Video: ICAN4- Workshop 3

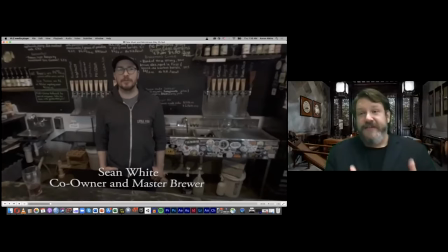So perspective and perception of perspective is very important when considering how you're actually viewing these things. Because what you're seeing on the television screen or on the computer screen here is going to be very, very different from what your audience is actually going to see when they're looking at this in headset.
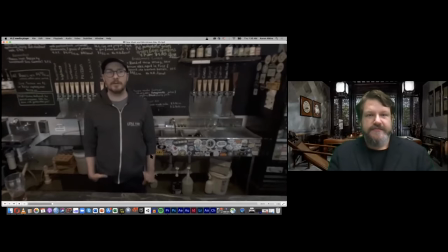After a couple years of planning and a lot of years of dreaming about opening our own brewery.
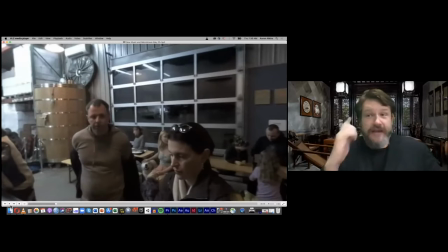So Jimmy and I have known each other.
Okay, so here, during the interview, I allowed his voiceover to keep telling the story as we changed the shots.
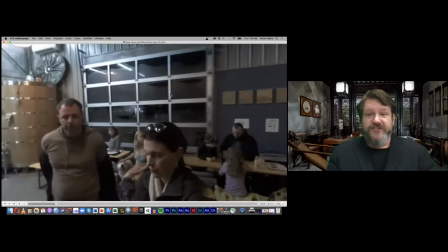So this was just a shot that we, you can see it's dark outside. This is actually in the Bureau of Brewery.
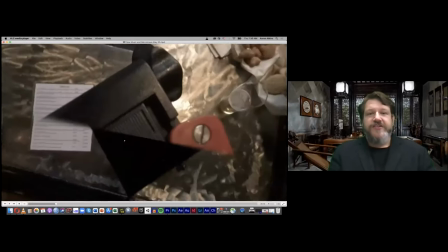The camera is placed right here on the edge of the bar. The gentleman was speaking from, actually from where the bartender is standing.
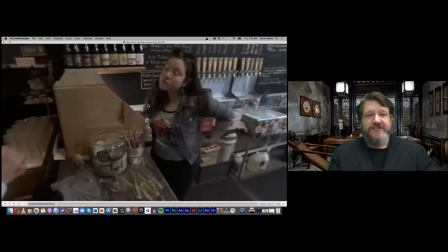And we got this as a representation of just, a day in the life of this particular establishment.
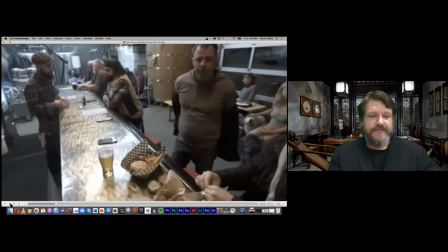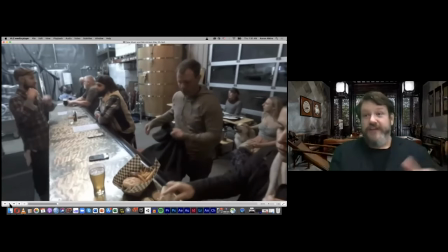And the music from the opening shot where you had the musicians in the circle is still kind of playing, it's still playing in the background, you can still hear it and that transitions when we go back to the musicians, they'll still be playing in that format. So it's a way that we're using the these visual images and the sound in particular to connect these different shots and still allow your audience to really kind of sink in to the experience.
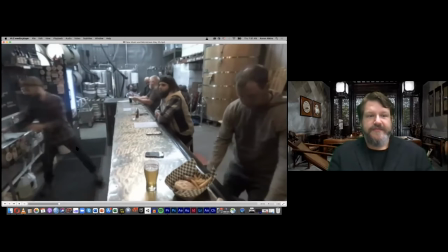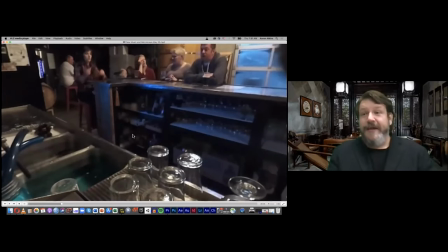Now, one of the other things that I want to discuss is camera placement and shot composition.
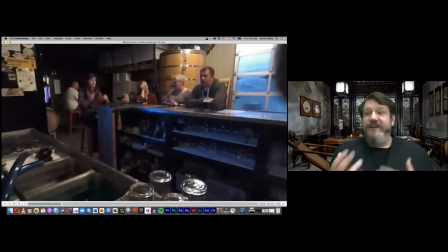So with this, we were trying to get experiment with different locations for the cameras to get different perspectives and different types of shots.
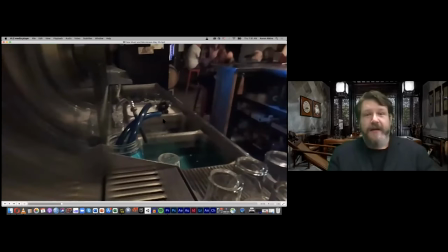So here I actually placed the camera right underneath the taps.
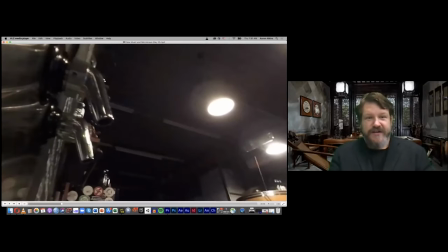So you can see if you've ever been to a tap house, you have the taps right here for the beverages.
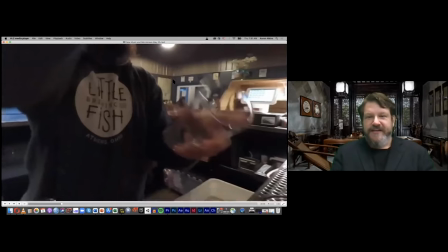And this bartender right here is actually about to pour into this glass, which I thought was a pretty interesting thing.
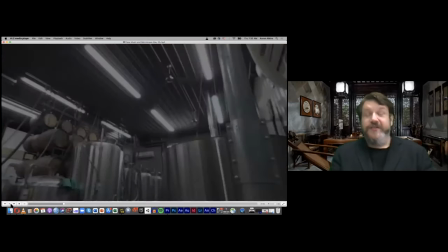Synthesize a lot of different ideas here. One is basically...
When you're inside the headset, you're looking up, and of course, he's a giant.
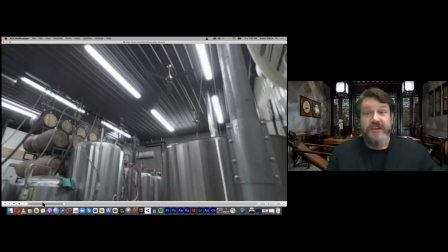He is standing way, way above you. And it's just a really unique shot for this.
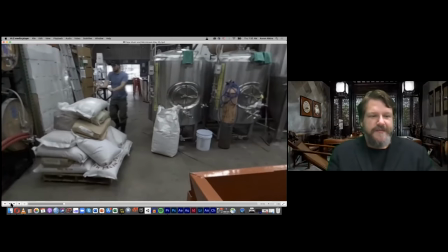And then again here, as they're going through the process...
We need to brew farmhouse ales with local ingredients.
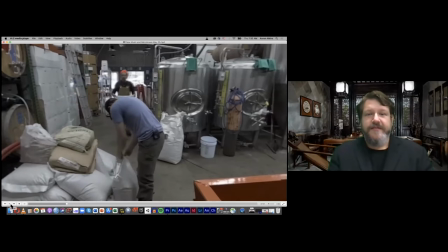And that kind of relates back.
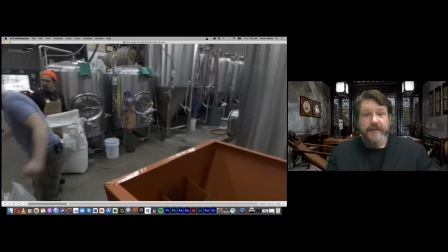So with this particular shot, again, the crew is actually standing behind this, these vats.
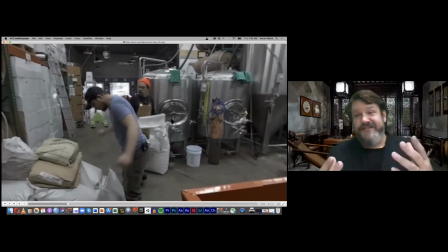And one of the things that we did in order to really kind of, because with these shots, they do take a long time and it's really difficult to edit things moving forward.
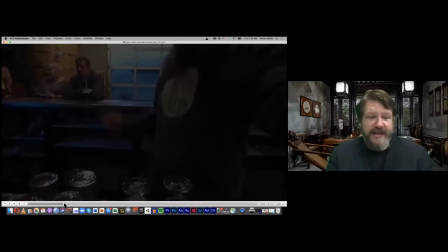So one of the things that we try to do with this splice right here.
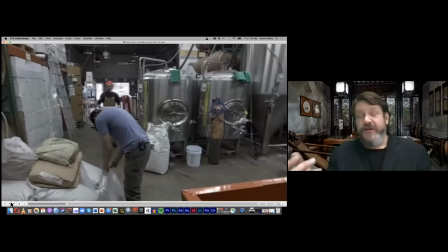with local ingredients and that kind of it's just we left the camera exactly where it was and we just did a quick fade from one shot into the other so that way you know the person the audience wouldn't have to reorient themselves inside the headset when they when they were moving forward with it um
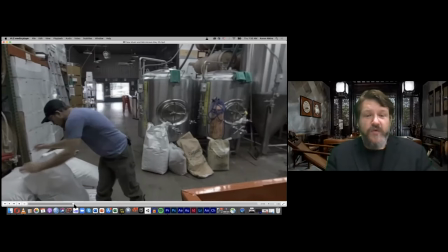relates for the use of so i'm gonna do i'm gonna find one more shot that i want to that is actually pretty, I thought it was amusing.
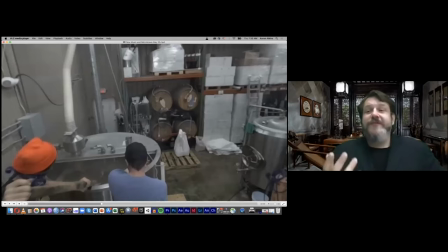This one right here. So when we debuted this piece, we brought a whole series of headsets, not a whole series of headsets, but we brought people to the headsets to actually watch them go through this experience.
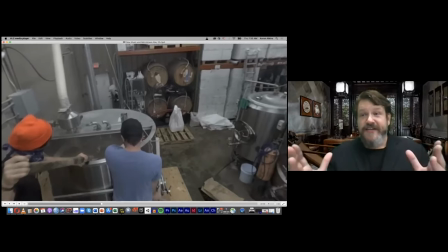And when they got to this shot right here, after sinking into the other shots and the other elements of the story,
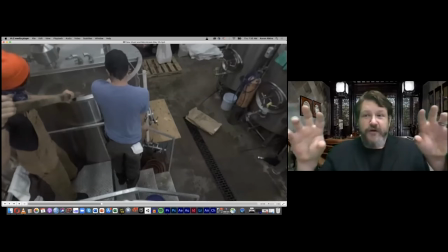invariably every one of them actually with the headset on reached out and tried to grab onto something to hold on to they were they physically tried to grab onto a table or to a wall or something because you're going from standing on the ground you know at a fairly normal height